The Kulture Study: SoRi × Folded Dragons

Okay, so I am definitely gonna watch that again because that requires repeat viewing. I'm gonna watch this several more times throughout this day, but we're gonna watch it one more time. I just wanna say, this is easily Suri's best music video. It is perhaps in the sense of like, yes, it's not like overly complex. It's a lot more simple. There's not a lot of set changes compared to like her previous two music videos, but it's in its simplicity where this music video shines. Sometimes taking the simple route and kind of elevating that and pouring it all into the filmmaking, the actual production, is kind of more worth it than doing a complex music video where it's kind of shallow and it's just, hey, let's just make it look cool, you know, different outfits, different sets. This one has a lot of emotion. It's got gravity to its performance. So I want to watch this again, and I can't even say critique it, because really I have nothing but praise for this video, but let's critique it as we watch.
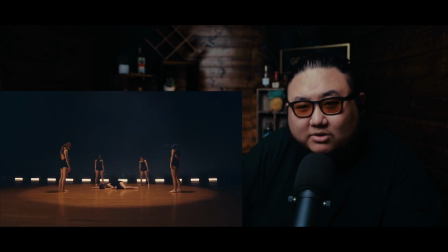This is perhaps one of the most powerful videos I've seen this year. The execution of this video is so simple, but it's so beautiful.
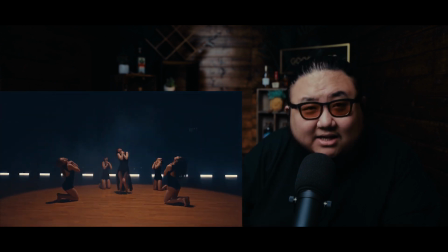It's elegant, it's graceful.
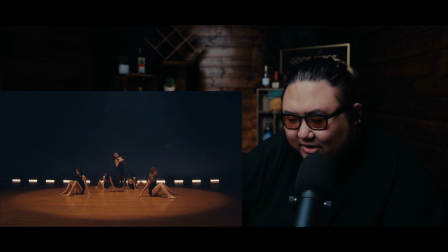So I recall very distinctly throughout the music video, she had LED light bars that were actually vertical, but so for this opening, they actually have it all horizontal, forming a semicircle around her.
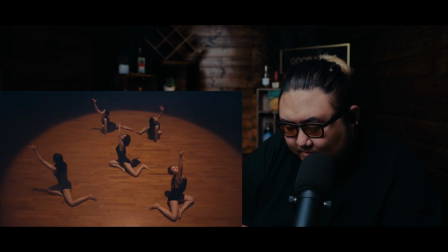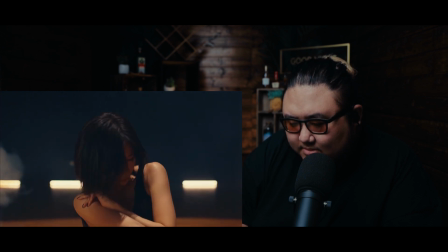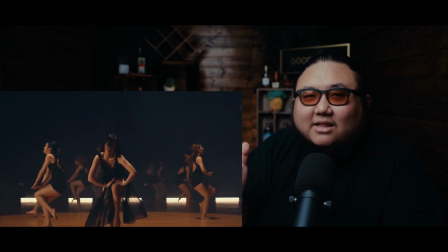Beautiful, seamless transition. Let's stop right there. I love how it's a beautiful, seamless smoke transition. That's great and all, but I like how she actually comes just running through the fog. That is just a such a visceral image. It's like she's coming at you. She's attacking.
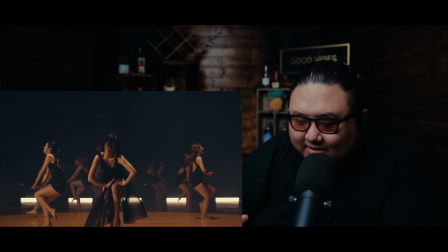It's a very powerful imagery, and that is what a lot of this music video is about. They really did not half-ass this choreography. Not that K-pop ever does, but I feel like this one, there is an emotional weight to her performance, and we'll talk about that afterwards, but this is so good.
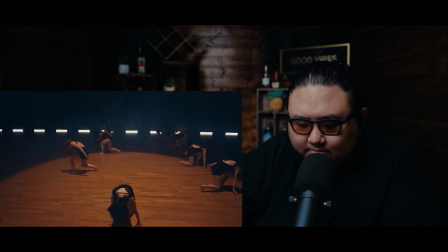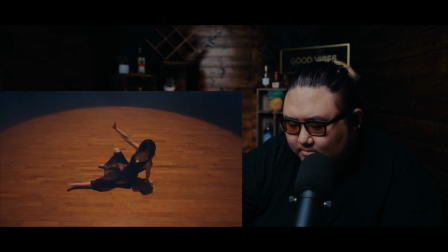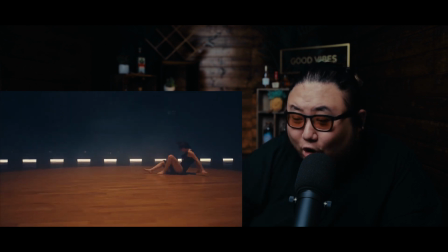And that's all her dancing too.
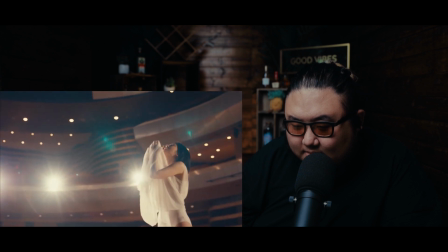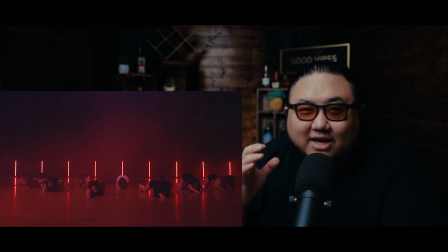Woo! Let's stop right there. That was a dope transition. I love that.
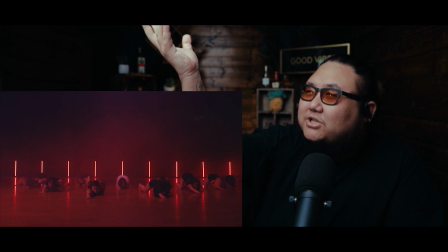The way she reaches out again, it feels like she's kind of reaching out for help. Feels like there's a sense of yearning there.
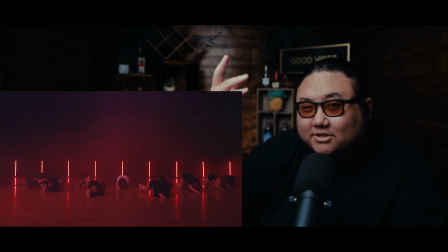And the way she reaches out like this and it pushes it up and it transitions into like this much more fierce and ominous scene where it's like dark and red. I love it right here. Like I said, the LED bars are now vertical. And if you actually notice, I'm pretty sure the resolution on YouTube is like kind of janky.
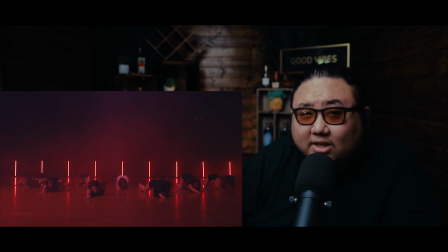There's actually smoke layered throughout the scene. And what that does is actually make the video less flat. So if there wasn't smoke in this scene, you would actually be able to see that wall. It's just going to be like a flat black wall. But adding the smoke actually creates more depth to the video. And so as they're moving around and as they're moving through the smoke, it actually makes it look a little bit more dramatic and a little bit more epic.
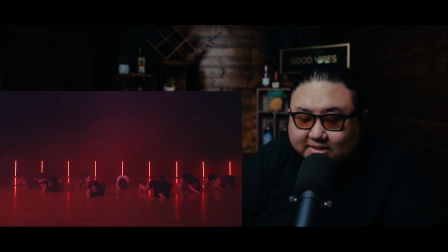And it feels more alive and makes the performance that much more dramatic by adding that smoke in. Obviously, previously there was that smoke transition and that was a more obvious display of smoke. But here it's just kind of slowly seeping in, or in between takes, they shoot it into the scene, they let it disperse, and then they roll take again.
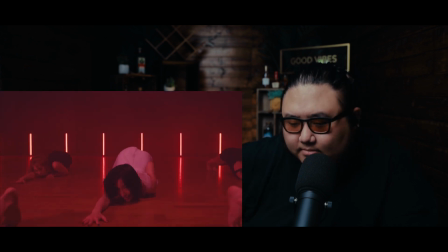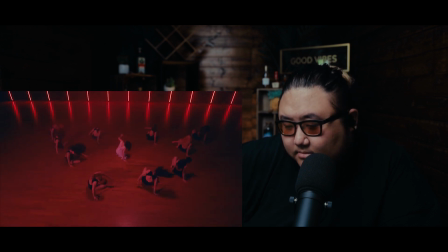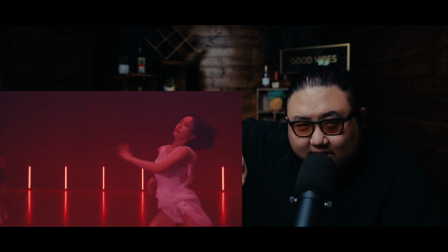Did you notice how when in the instrumental, it goes like whoop, like they all turned at the same time?
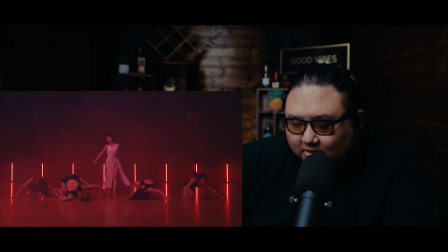That's so dope.
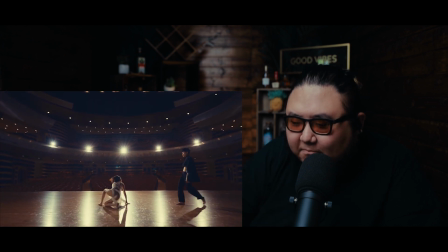God, that's such an epic image.